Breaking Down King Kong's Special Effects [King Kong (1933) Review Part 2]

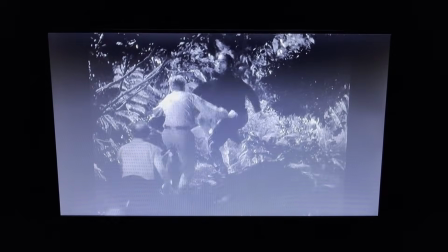(8:21)
The rescuers, who could now use rescuing themselves, have evaded the brontosaur.
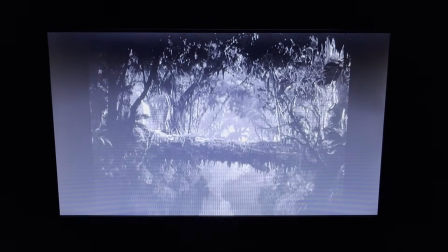(8:25)
Unfortunately for them, they have nearly succeeded in catching up with Kong. This shot is simply awesome.
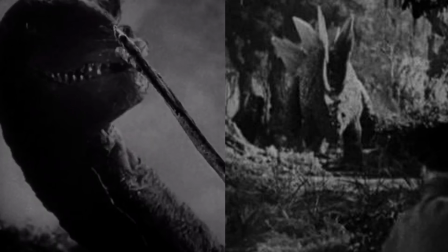(8:31)
The tumult of the previous 2 dinosaur sequences is enough to make one forget about Kong, and this image jars him back into focus.
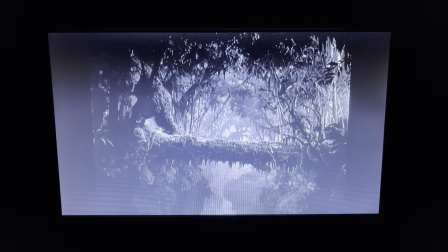(8:38)
He looks truly regal in this moment, and the deep, rising music only heightens this.
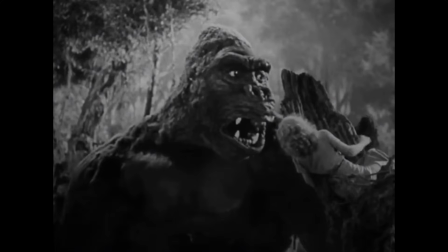(8:43)
No matter how incredible the creatures of Skull Island become, Kong always remains the most astounding.
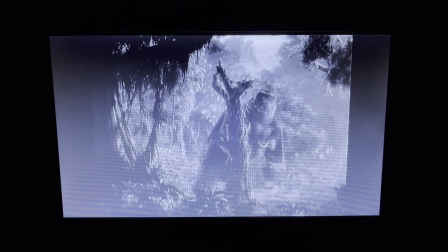(8:49)
He arrives at a clearing, scares off a bird, and takes a moment to admire Anne.
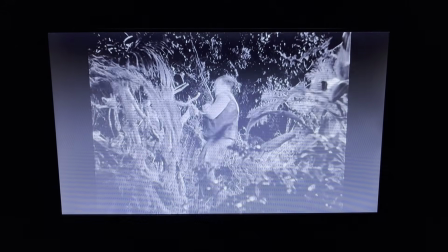(8:55)
Cut back to the fleeing men. Denim falls behind when his sleeve is snagged on a branch. It's a minor but life-saving incident.
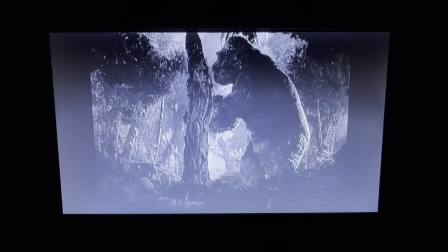(9:01)
Kong hears the commotion, growls, and sets Anne on a dead tree.
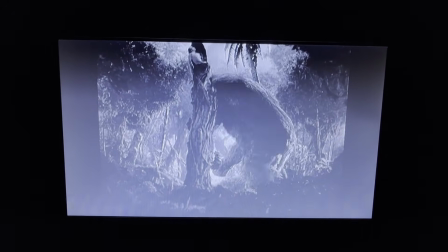(9:05)
And we see a startlingly smooth transition between the stop-motion doll and the living, breathing Fey Ray.
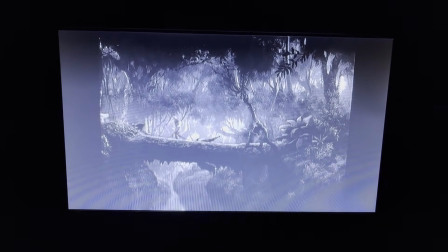(9:12)
There's another bird. The sailors, unknowingly following in Kong's footsteps, cross the log bridge, only for Kong to rush them from the other side.
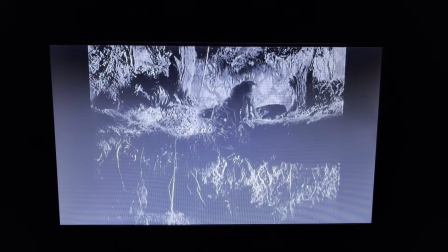(9:20)
They panic and fall over each other, trying to get back across, as Kong furiously greets them.
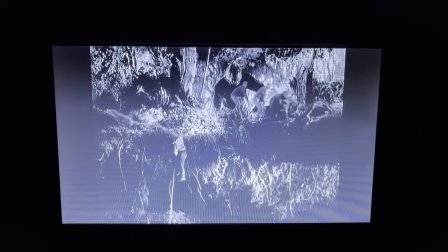(9:26)
Driscoll keeps his head and, seeing the hopelessness of recrossing the bridge, finds a nearby vine and crawls down to a cave in the ravine wall.
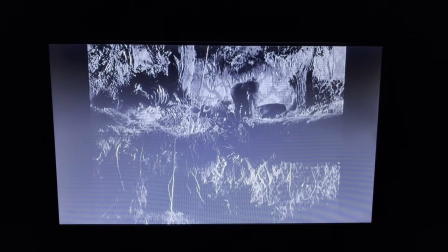(9:34)
I would like to take a moment to appreciate the amount of movement packed into this one shot.
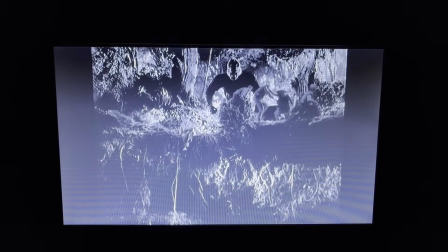(9:38)
On the right is a bridge with sailors, on the left is Driscoll climbing into the cave, and in the background is the approaching Kong.
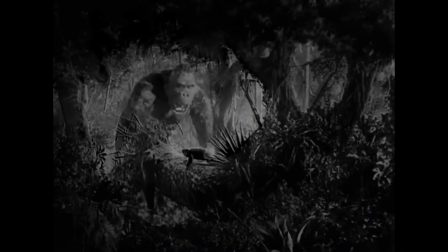(9:45)
I talked some about this scene in part 1, so I leave my description of it simple.
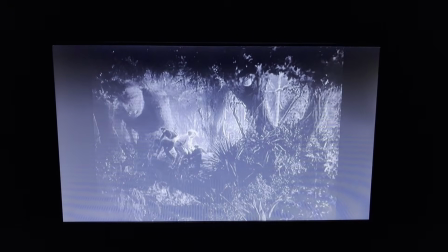(9:50)
Music, editing, sound design, acting, and special effects synchronize harmoniously to illustrate Kong's terrible power.
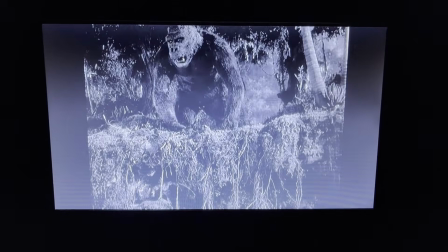(9:56)
He dispatches the sailors and bellows at their pulverized bodies. Then, one of the more unnerving moments of the movie occurs.
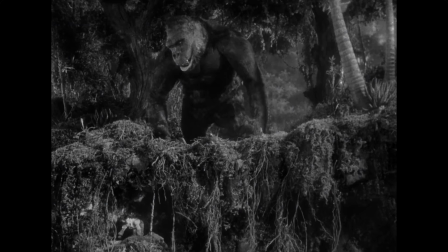(10:04)
Kong goes quiet, and we see that, despite his primal rage, he has been fully aware of Driscoll's movements.
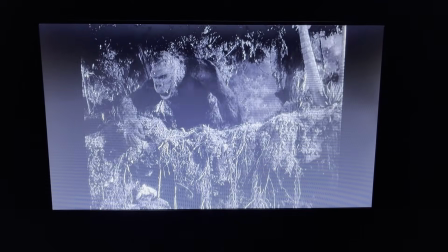(10:10)
He pretends to back off, only to dart his hand into the cave. Driscoll fights back with a knife.
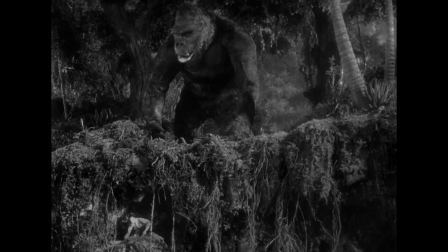(10:16)
The mission to save Anne no longer belongs to a rescue party. It is entirely a personal conflict between him and Kong.
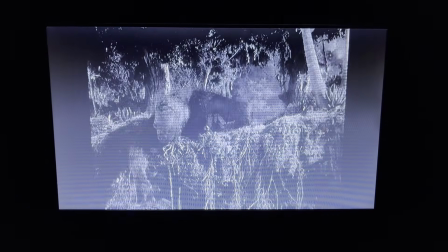(10:23)
A well-placed slash drives the hairy hand away. The injury seems to confuse Kong.
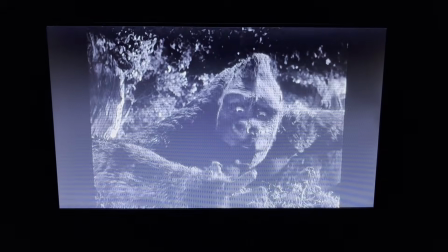(10:28)
He doesn't understand why a tiny human was able to hurt him. The orchestra's strings take over for a moment, bringing a little sympathy to the big ape in this glimpse of vulnerability.
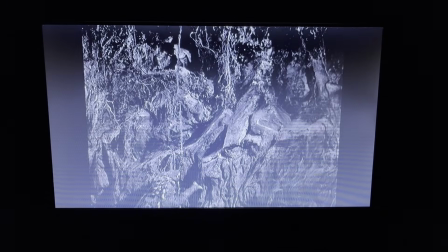(10:39)
As if Jack isn't already having a bad day, this weird thing has noticed him and is using the vine that saved his life to climb up to the cave.
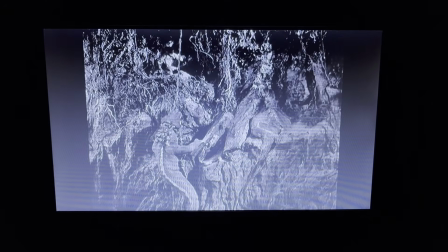(10:47)
Fortunately, he sees this in time to cut the vine and drop the thing to the ground. Unfortunately, Kong has recovered from the shock of the knife wound and resumed his attack. Whatever that lizard thing was, I love it.
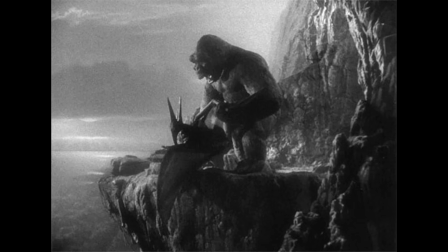(10:58)
Since the other creatures in this film are at least closely based on some real animal, it adds a nice bit of variety to see something that is pure imagination.
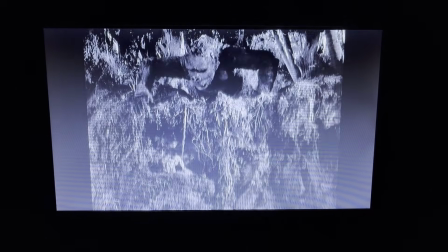(11:06)
I also have to emphasize how remarkable this shot is. Managing a stop-motion camera pan, the two creature models,
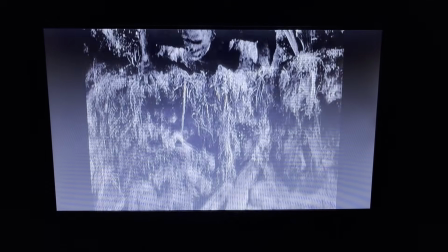(11:13)
and the projected image of Bruce Cabot is a frighteningly complicated and difficult task for an animator.
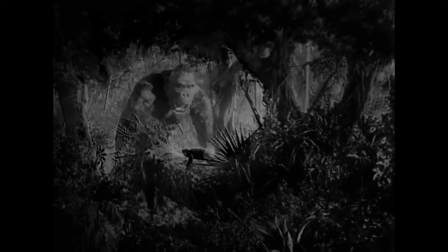(11:21)
We've reached one of the greatest, most iconic scenes of the movie. While Kong has been disposing of the sailors, Anne has been stranded atop a dead tree.
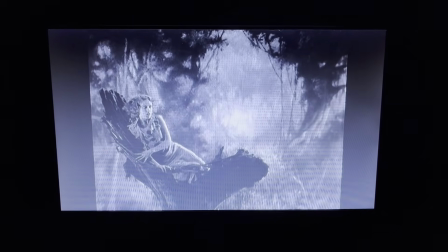(11:30)
What seems to be a reprieve from her ordeal turns into a worse nightmare when a hungry T-Rex spots her.
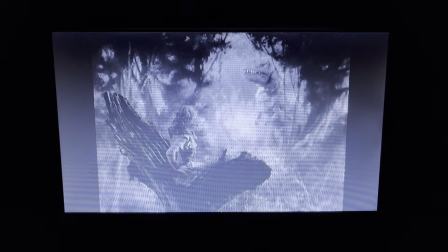(11:35)
It stops to scratch its neck. I love how the animators took the extra time to add petty details such as this.
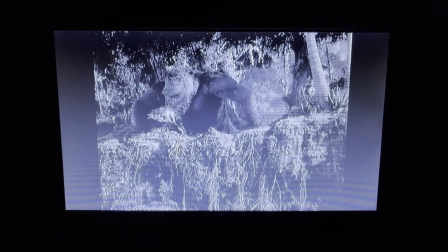(11:41)
They add life to the film. Kong hears Anne's screams, expends a few precious seconds to send a message to Driscoll, then races off to the clearing.
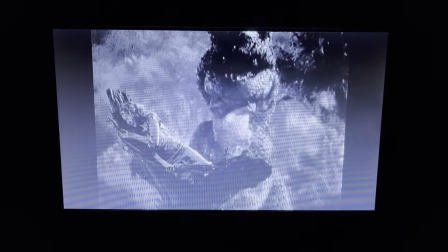(11:50)
The music builds as the Rex closes in on Anne, and Kong closes in on the Rex.
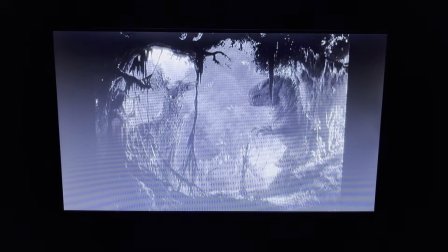(11:55)
Kong arrives in the nick of time, and the dinosaur seems startled by his appearance.
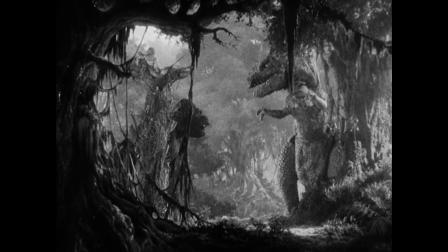(11:59)
The orchestra plays a piece of Kong's theme as the two giants stare each other down, then dies out.
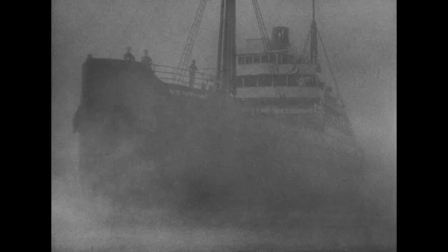(12:04)
It will not return until the fight's end. Since the arrival at Skull Island, the musical score has gone almost entirely unbroken.
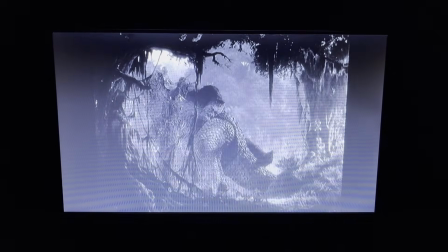(12:12)
Its sudden absence creates the feeling that one is watching a momentous occasion, which really is true.
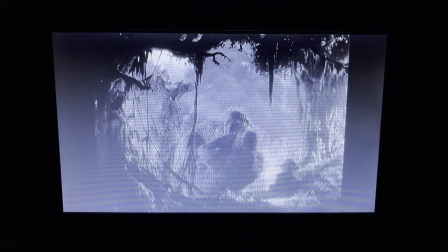(12:18)
This is the first time the audience can unquestionably root for Kong. The lack of music also highlights the sounds of the fight.